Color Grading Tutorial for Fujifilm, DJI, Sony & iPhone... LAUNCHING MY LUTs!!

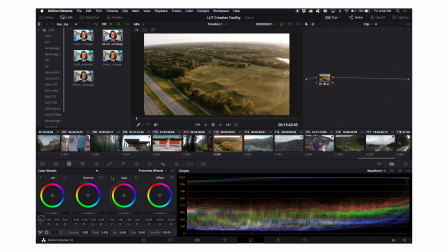13:05 So I'm gonna start by bringing my gamma down, and we're already getting closer. That made the grass look a little more natural. And for golden hour, this already would not be very bad.
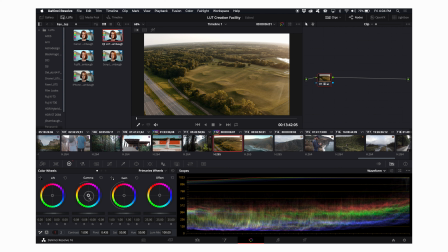13:18 I like the warmth, but it's a little too unnatural. So I'm gonna bring back my gamma here just a bit. And I really like that. That's a good image that I'm really happy with.
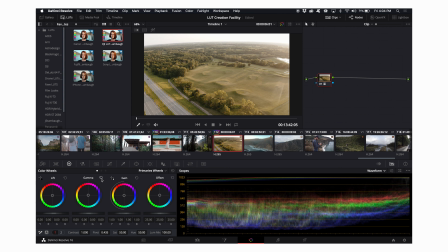13:32 If I reset the gamma, you'll see that was before just the LUT, and that's after.
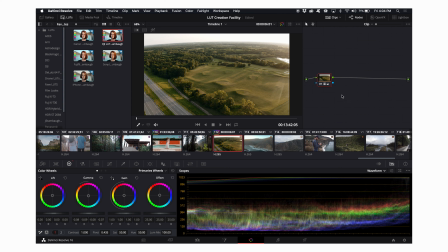13:38 So that is a great image, and I'm just going to now command copy. So just command C or control C on a Windows computer.
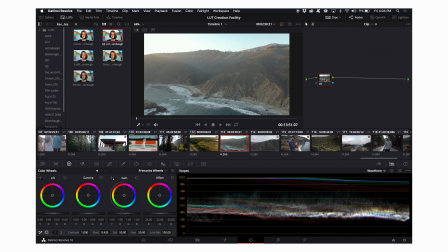13:50 And then I'm going to go to my next clip, and I'm just going to command V. I'm just going to paste it.
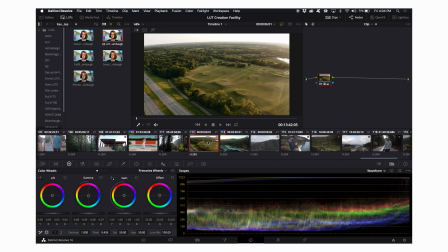13:56 So that only pastes a single node. So if I add an extra node here,
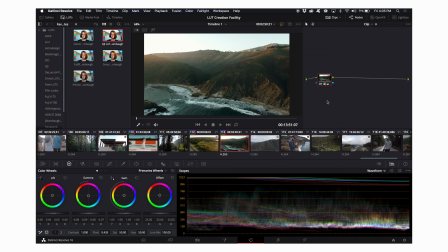14:03 then I click command C, and then I go here and I click command V. It only copies one node.
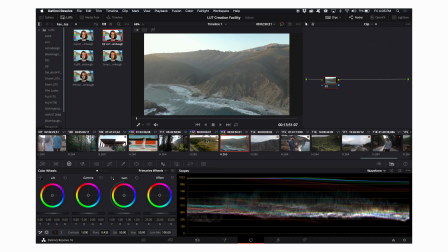14:11 So yeah,
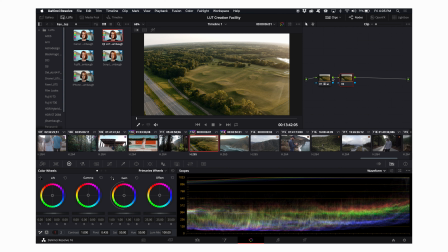14:14 using the option one, command one, or the option two, command two, you can assign the option key to different color grades.
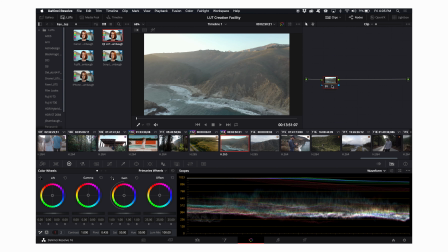14:20 That pastes the whole node structure, whereas this, command C and V, only pastes that singular node. So now I'm gonna start again with the LUT here, and that looks pretty good right away,
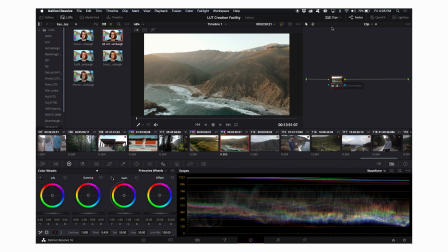14:35 but I want a little bit of a more aggressive grade on this clip because it was just so beautiful out there.
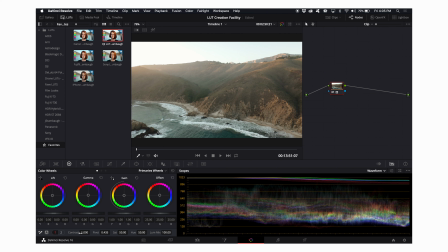14:43 This sunset was unreal. So I'm just gonna start by adding contrast instead of starting with my saturation because, yeah, I want to see a little bit of this shadow coming in here in the hills.
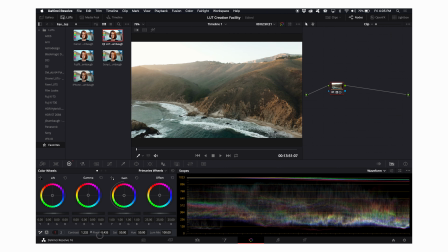14:57 So I'm going to add some contrast, and I really like that. That's a great start, but I don't love what it ended up doing right here.
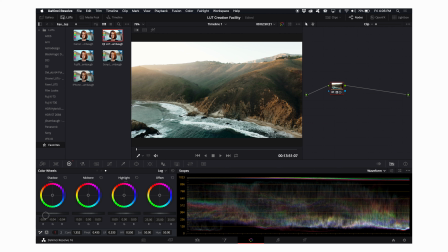15:10 So I'm gonna go to my log wheels, and I'm gonna see if affecting the shadow will do anything there. And it does a little bit, and the midtones don't really affect that much.
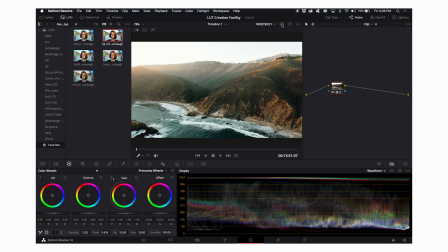15:26 But I really like this. I'm happy with it. There's a little bit of a green tint and cast here. I would maybe spend a little more time trying to solve that issue. That adding a little bit of a warmer pink hue to my gamma helps quite a bit.
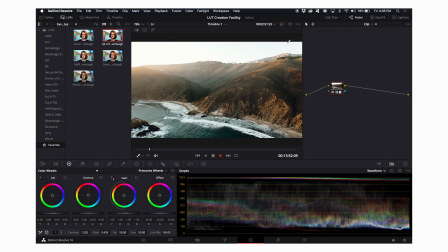15:45 But yeah, overall, I'm really happy with that. I think that's a really clean and beautiful color grade.
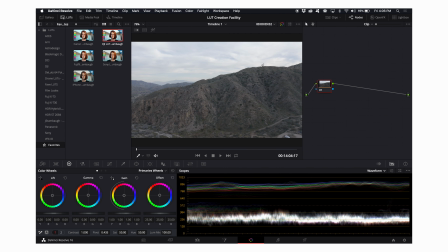15:52 So let's go on to another clip. Again, a very different situation here, but let's try copying and pasting this.
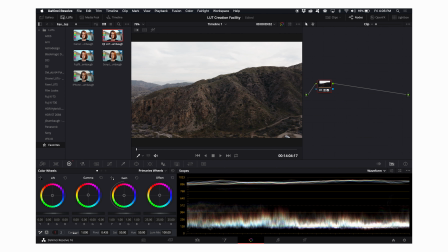16:00 Woof, does not look good at all. Let's turn off that contrast, and we're already off to a good start.
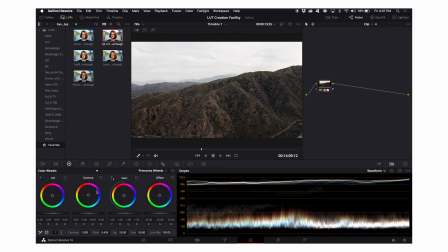16:13 Yeah, I really like this. This was just a little warmer in real life because we were out in the desert, and so I'm maybe going to bring up my gain here. And yeah, that's looking good.
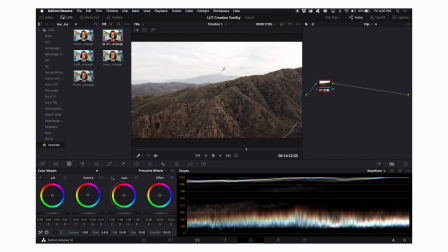16:30 So it's maybe a little too pink, but let's check here. Yeah, why don't I reset everything just to be sure? And then I'm just gonna take my gamma over to the green a little bit and add a little extra warmth.
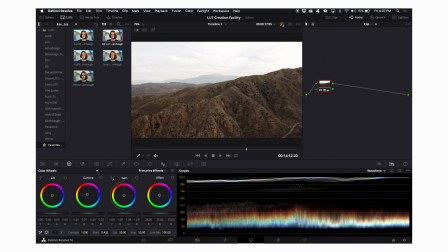16:51 And I'm really happy with that. Before and after, that looks really good.
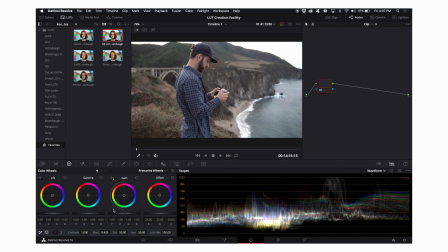16:55 So I'll move on to the next clip. Now this is Sony footage.
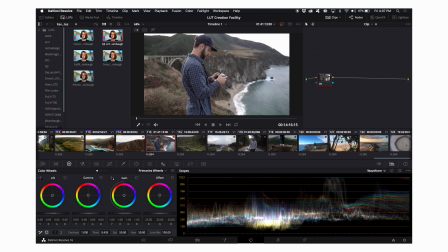17:00 So this is a few of my Sony clips here.